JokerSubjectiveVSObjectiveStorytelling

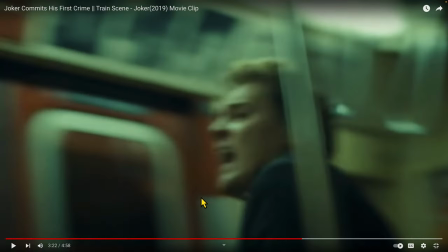But I think the other thing about this is these shots of him with the open mouth and screaming it actually humanizes this guy I mean I'd be curious to see what you guys think but I think that it feels like okay this guy's an asshole for sure he's not a kind person he's
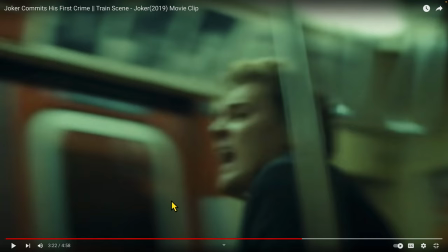drunk he's he's a bit predatory he's an idiot but by him running and screaming in pain now it makes you feel like oh guy really screwed up and I feel bad for him so
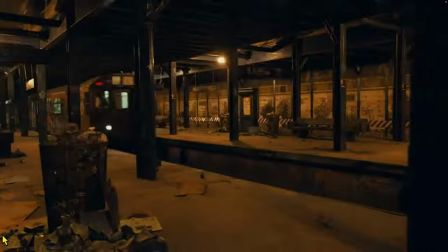we got the blood dripping here and now we have the joker we have these nice low angles and what I love about that shot is it sort of makes him feel a
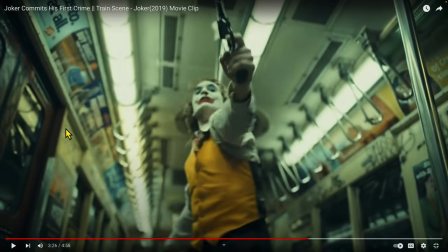little bit more powerful even though he's wobbling even though he's been beaten up and he's shaky it makes him feel very powerful it makes him feel a little bit more transformed because the camera is lower in these shots so
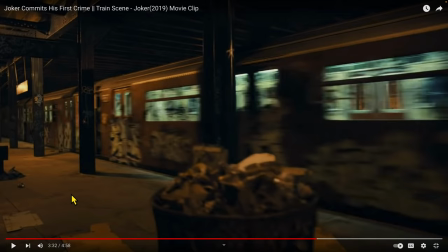this shot is great because it is starting to establish that the train is going to stop so we need these kind of exterior shots it also gives a nice little free refresh from being inside the train but it's actually letting us understand And from a story perspective, the train is stopping.
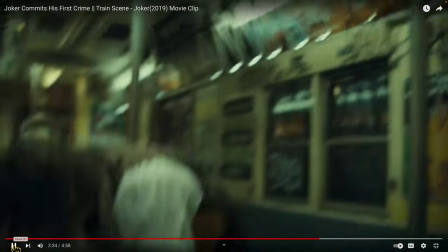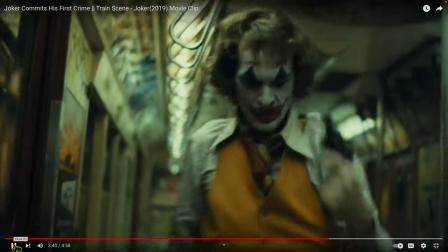So now the Joker's looking around, double-checking. Did I do my job right? We have a nice little jump cut, by the way, in here.
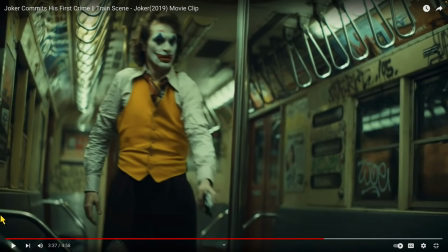We go from that sort of medium close-up to a close-up right here at a cut.
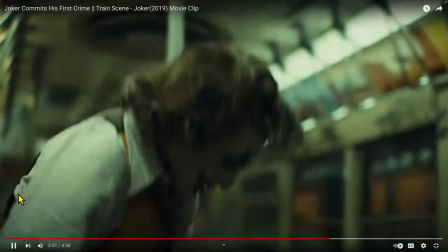And it makes it feel a little frenetic when you have a little jump cut like that.
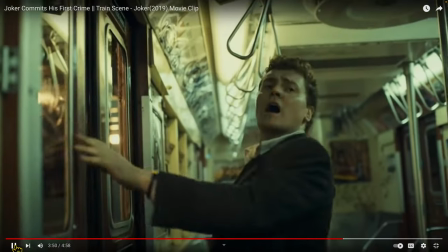Has the bag. And this guy's screaming. So now we see this guy screaming in pain and also in fear for his life.
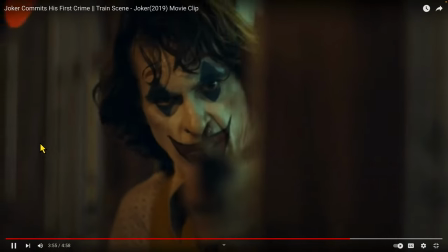Doors open up. So now we're with the Joker most of the time. We are with this guy. We see that game of cat and mouse has been reversed.
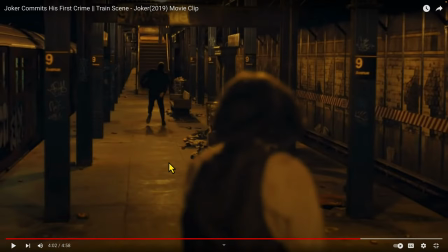But now we're with the Joker in these shots. And this stuff is all great subjective storytelling. We're with the predator. We're actually the main predator here. We have the alpha lion now moving towards our prey. We're over his shoulder. We're focused on this guy.
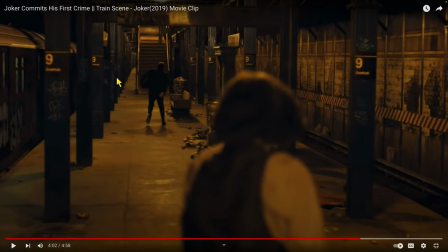We've got a great sense of composition. we've got all these lines of the tracks right here all this stuff is pointing to this guy right here even we're looking at these stairs we see where he's trying to go we know this guy's trying to make an exit and we know he's not going
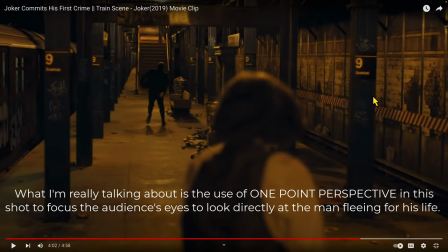to make it but even all these these posts right here are just a great it's a great composition to focus our eye right here on on frame
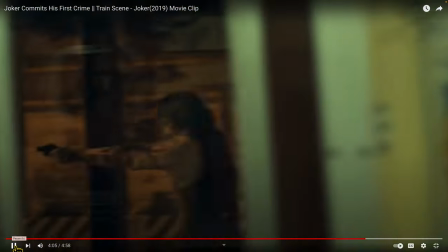so he's moving forward great shot of the of the train leaving and i love this shot of the train leaving.
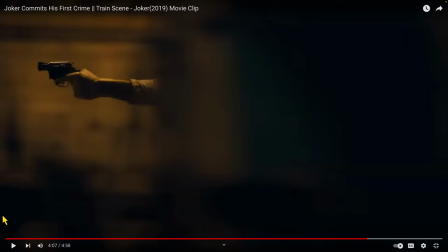We're watching the Joker on the outside, but we're also realizing that guy can't get back on the train now. He's screwed. He has to get away on foot. And so this shot to me is artistic for sure, but also serves a story point.
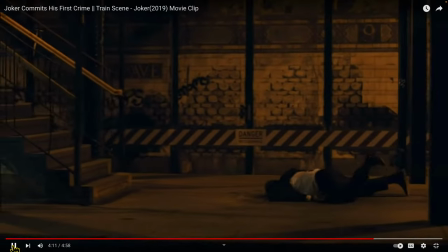Train's gone now. Forget it, dude. It's just you on foot. Again, very predatory. And I love this wide shot again from the other side of the tracks.
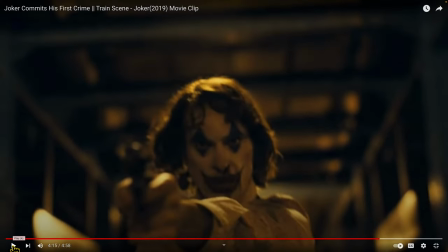And then they cut even wider because it shows this guy is completely alone. We're tracking with the Joker.
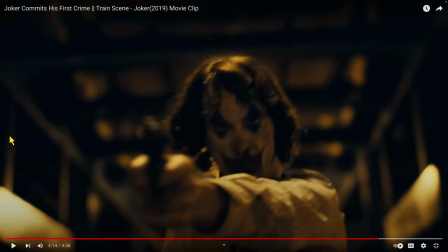We're seeing his determination in these shots. So we're with him. We're telling his story, his singularly focused eyeline on his victim.
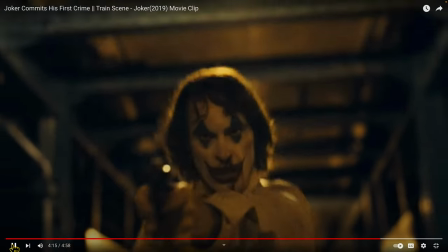We're with him. We're telling the Joker story, subjective storytelling. And on this wide shot, I love it.
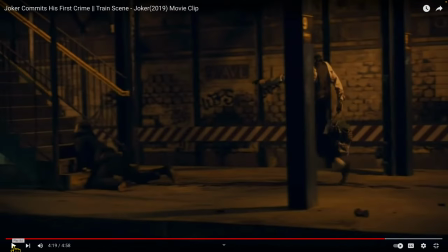It's objective as hell, but it's also incredibly stark and sad because we're so wide. We're showing that there's nobody coming for this guy. He's a nobody coming from him. We have the Joker moving on him.
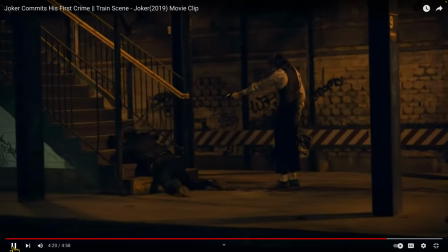He's got nowhere to go. And there's something very vulnerable about this shot when you're this wide.
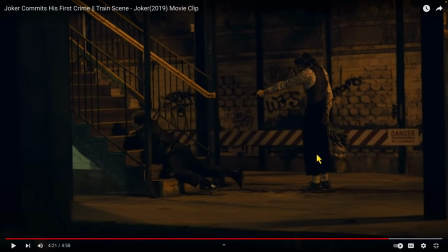Also, freaking beautiful silhouette action, a shot here.
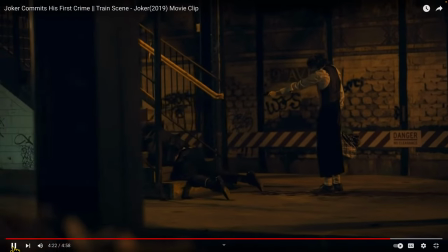Wonderfully backlit on this guy trying to climb the stairs. And I feel like what I love about moving past this post in the foreground,
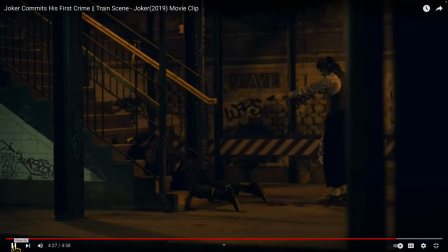it feels like it's almost wiping the screen to the fully transformed version of the Joker.
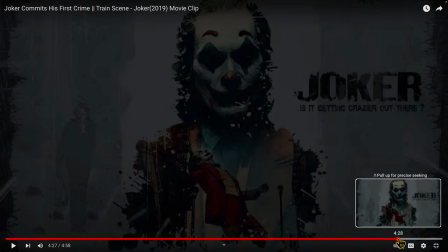So love this shot.